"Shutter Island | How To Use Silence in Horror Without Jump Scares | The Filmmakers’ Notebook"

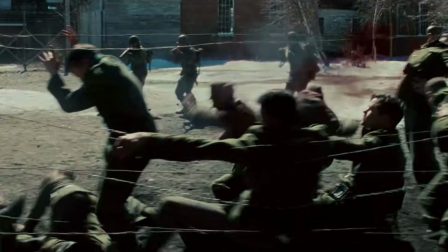(8:17)
This 20 seconds of shooting as a camera trucks right makes the scene feel overwhelmingly horrific.
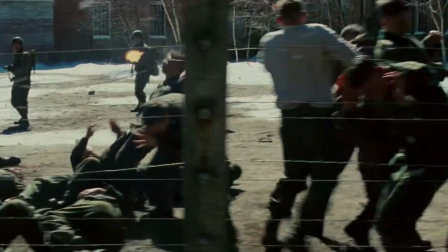(8:24)
And what sells this scene is the silence of music because it emphasizes the reality of the horror.
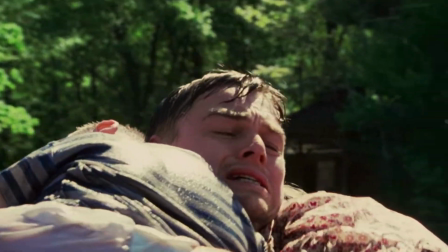(8:34) No, please, God. Please, God.
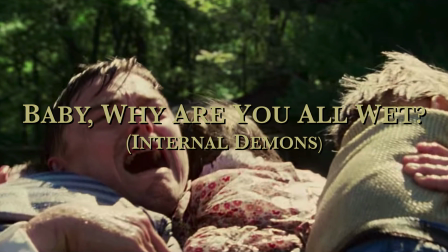(8:42)
Teddy admits the truth of what led him to insanity. This scene is another example of how silence emphasizes the reality of horror.
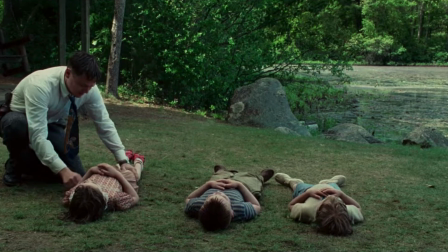(8:52)
Where this is different than DACHAU is how it led up to its silence.
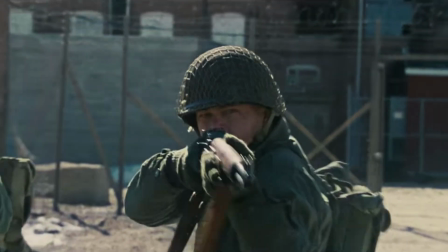(8:56)
The music in the DACHAU scene stops immediately, smacking you in the face with its violence.
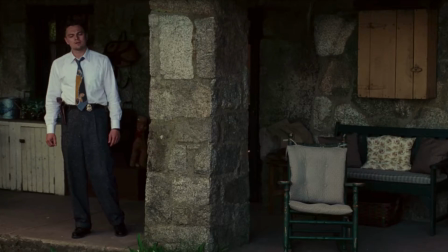(9:03)
In this scene, the music stops with that last note, drawing you into the horror, not knowing what to expect.
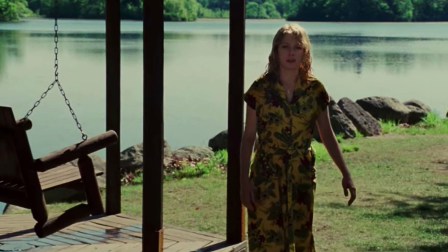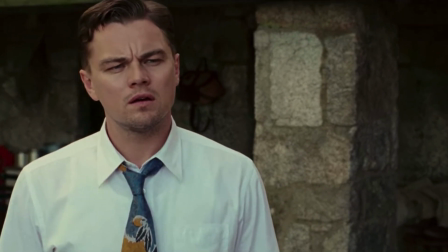(9:18) Baby, why are you all wet?
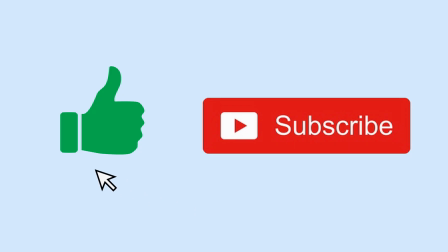(9:25)
If you like this video, it would mean a lot to give it a thumbs up and a subscribe. It helps the channel grow.
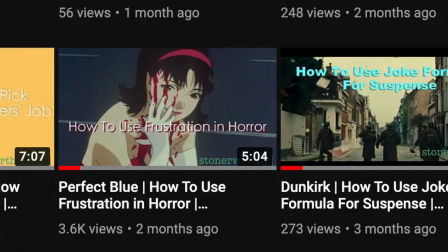(9:31)
I make videos that break down elements of filmmaking, from shot lists to video journals.
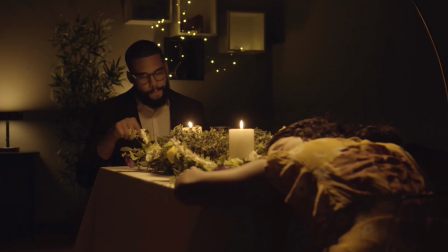(9:36)
I also have a short film you guys can check out called Frostbite on My Dick. It's about a necrophiliac who struggles to keep his relationship alive.
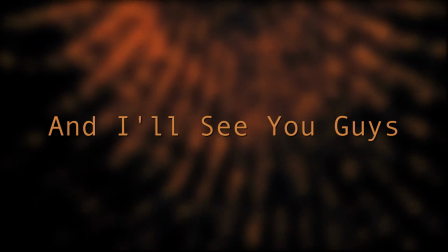(9:44)
Thank you, and I'll see you guys next time.